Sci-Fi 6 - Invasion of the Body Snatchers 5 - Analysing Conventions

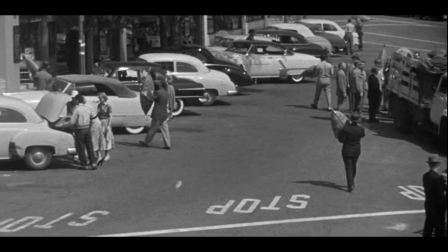250s Havenhurst, the third truck. Milltown, the third truck. Milltown, the third truck. Valley Springs, the third truck. Valley Springs, the third truck.
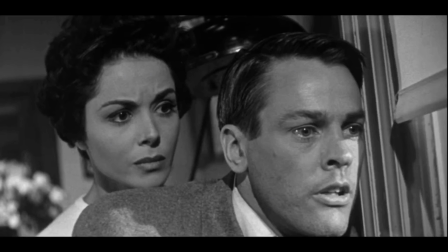264s Where's Downtown? Truck number 2. And all the towns around us. Havenhurst. It's a malignant disease spreading through the whole country. That's all for today. Be ready again tomorrow.
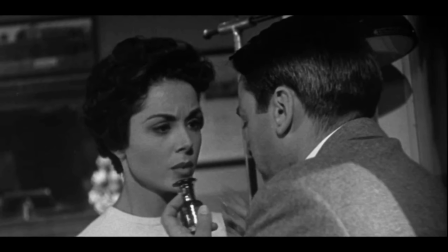I can't wait for Jack any longer. Stay here. But you're not getting out there. I've got to stop them.
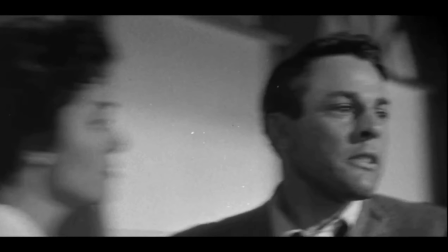295s Oh, wait, we're safe here. Tom.
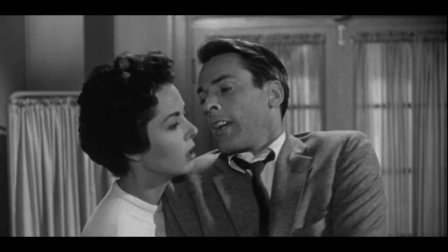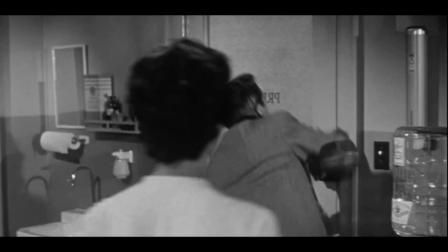302s Jack, thank God. Jack, the whole town's been taken over by the pods.
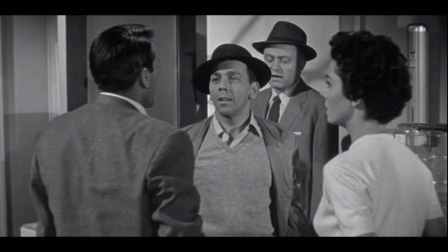308s Not quite. There's still you and Becky.
Okay, let's take this back then and take it step by step on how to analyse this scene.
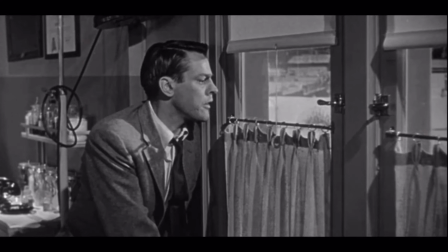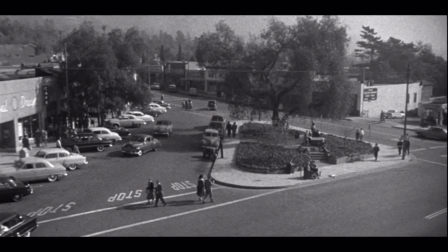323s
So you get this establishing shot of the location. We're looking down on them almost judgmentally, and then you also have there's the kind of like creepy nature of this. You don't get any close-up shots on any of the characters because they don't really mean anything anymore.
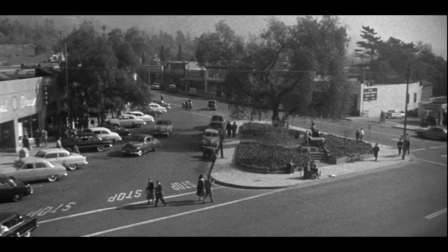338s
Everyone's part of this same unit, so we have to see things from Miles' perspective at a distance as though we're not part of this community.
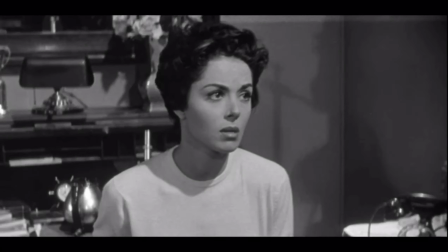348s Just like any Saturday morning.
The dialogue suggests that it's kind of like sarcastic about it,
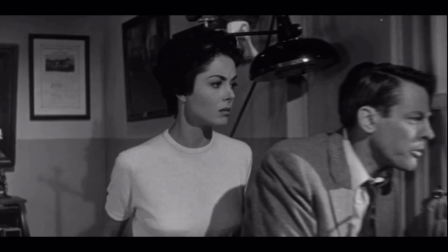354s
as though he feels like something's wrong, but the neighbourhood is going about their business.
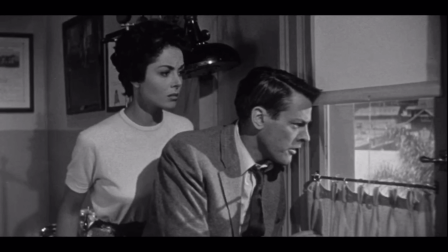361s Glenn Perlman.
We get this track of following Becky over to behind Miles, as though suddenly wanting to see what he can see, just like the audience are trying to as well.
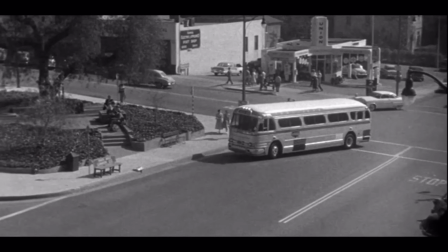377s Jim Clark and his wife Shirley and their kids. People I've known all my life.
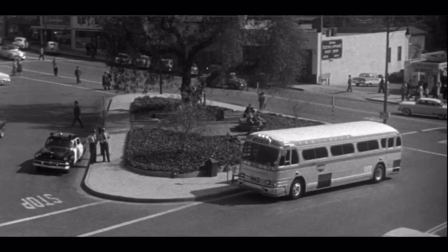381s
We get this pan shot across as though Miles is taking in what he's watching, as though it should be normal, but it's not.
Something doesn't feel right.
And the camera angle suggests that as well. Again, no close-up shots, just from us at a distance as though we're not part of it.
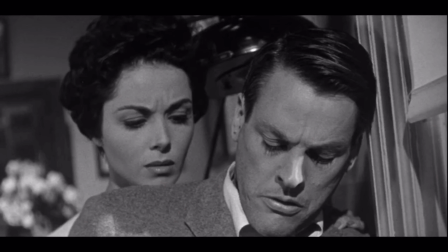399s
We get this close-up shot of these two together as though they're on a like confined by each other. You've got the flowers next to Becky, you've got the window next to Miles, and they're very close together, and he stood in front of her as though he's protecting her.
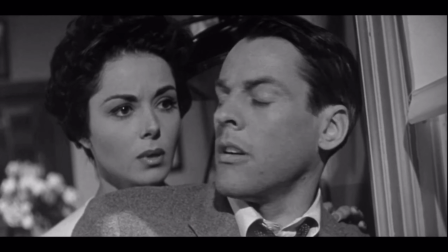414s 45. Yeah, I know. It's too early to be so busy.
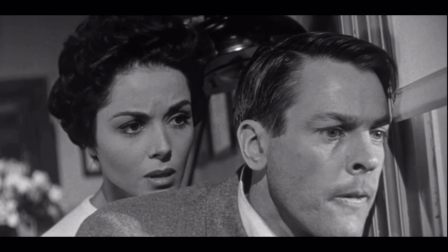420s What are they doing here?
Let's skip forward.
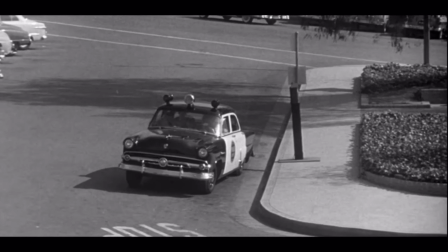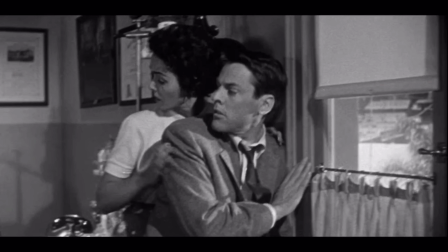431s
What you may have noticed there then is that the police siren triggers the sound of the phone ringing as though the outside danger has now come inside next to them, and they're having to look behind them as though they're waiting for something bad to happen. So you get this diegetic sound of both the sound outside and then the ringing of the phone inside.
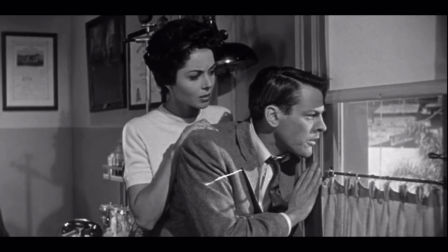453s
But they ignore it as though they're ignoring the signs of warning.
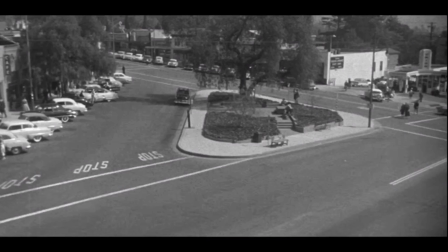458s
Then the police siren and phone ring at the same time. That happening concurrently is done on purpose, as though the danger is overwhelming them.
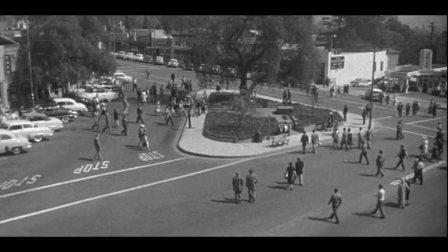471s
Skip forward. You get this creepy shot of all these characters moving forwards like ants as though part of a colony,
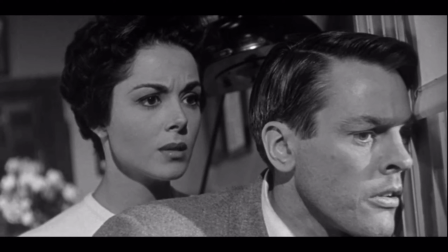478s
and we're looking down on them again, judgmentally from Miles and Becky's perspective.
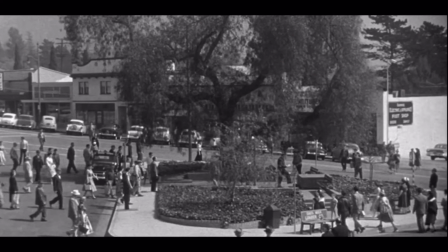485s
You get this long period of silence as well as we wait.